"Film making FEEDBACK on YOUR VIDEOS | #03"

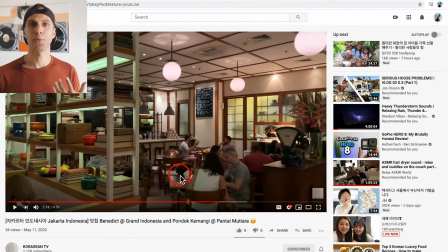4:28 Okay so the third point is related to point one. No information, not enough information. So I'm not really sure what you want to show me with this video maybe you could have given me more information about the place about the cost of the food with some title boards
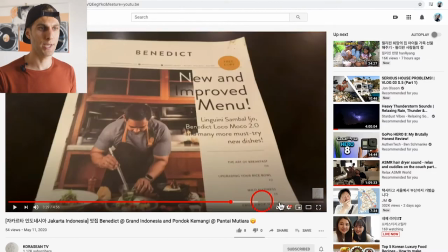4:43 but again I just scrolled through and this video is five minutes of you walking around and taking videos of
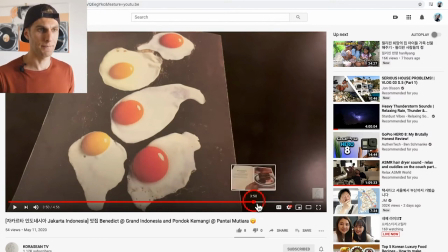4:53 the stuff you see but I don't really get anything from it so I don't
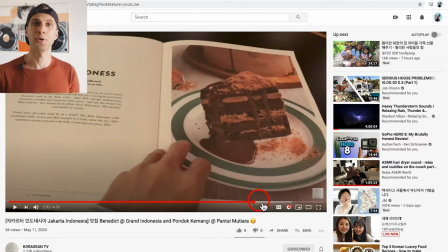4:59 experience the place it would have been nice if you were more informative that's my point three for you but thank you for submitting your video let's go to person number two actually the
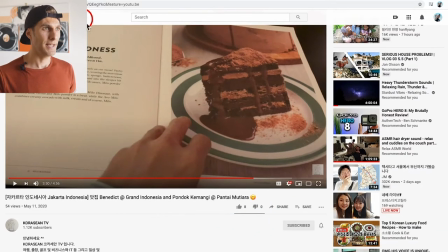5:11 couple hack and jam and go
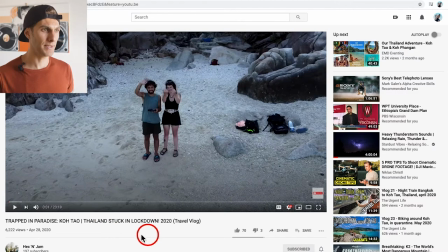5:17 and subscribe of course trap in paradise this is a vlog from Thailand okay
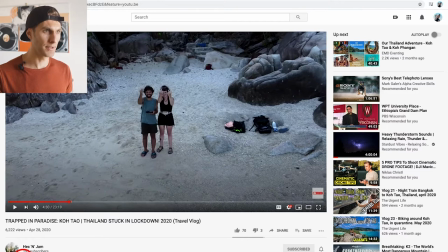5:23 guys my pointy for you were at 4 30 around 4 30
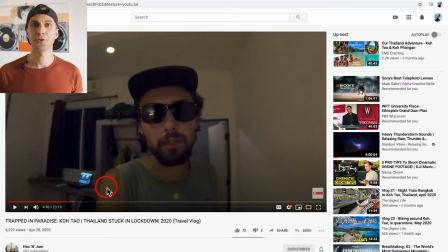5:29 here I would recommend to choose a brighter place so if you're vlogging i know sometimes we get lazy or we don't really think about the environment and the
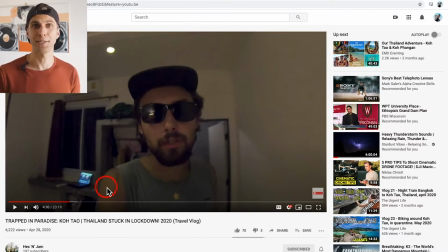5:41 light conditions but we need to think about if we want to improve our quality of the videos here it was probably night time i can't tell but was really dark so i would go in a brighter place or wait for the next day and do it outside with a better light condition point
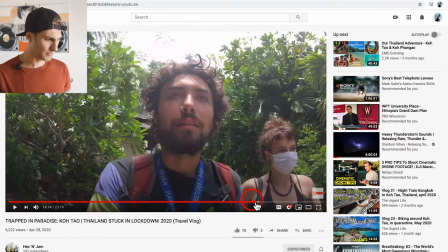5:58 one for you guys and the second one was around 1842
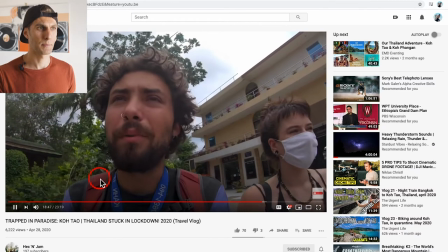6:03 when you're talking here giants everywhere and bars little stalls selling cocktails
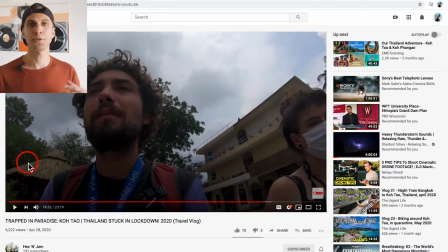6:09 that's full of people the second point here guys is when we vlog we want to look at the camera because otherwise the audience is not feeling engaged for example if I was talking to you now and instead of looking at the camera I just look outside or look at the sky and keep talking you know i don't think you would feel
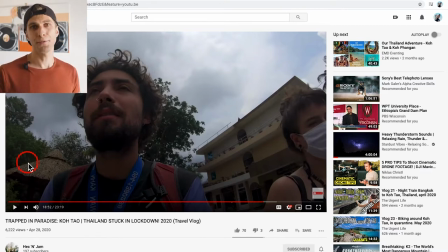6:29 engaged so that's the point here you first of all the angle of the camera you're pointing to the sky i'm not really seeing the environment i'm not seeing your face properly i'm seeing your nose it's a weird angle as well but most importantly i'm not
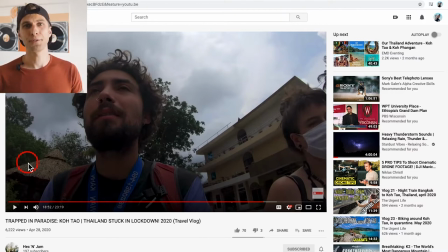6:45 engaging with you because you're not talking to me so if you're not talking to me because you're not interested i'm not interested in your video not in a bad way but that's how I feel watching this particular part of the vlog.
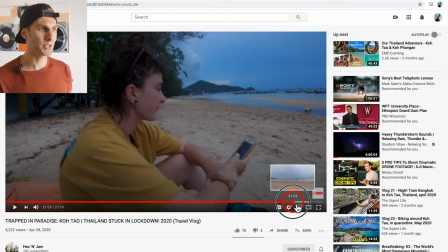6:57 The last point for you guys was about the end so around minutes 20, 21 which is the end of the video.
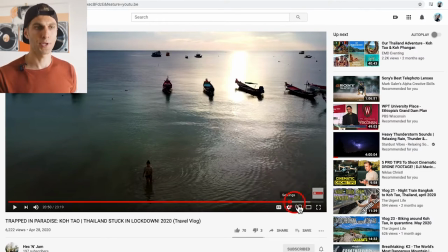7:06 First of all it's quite long, it's around four minutes of you guys being on a beach and I felt it a bit random and also it
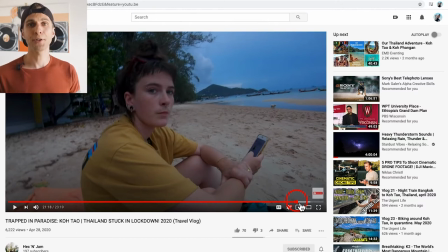7:14 doesn't give me a closure so there's not a final message and don't forget that the end of a video is as important as the beginning so the very first shots and the very last shots of a film of a video are fundamental to tell the story and to keep the audience engaged. But here you guys are just chilling on the beach with some music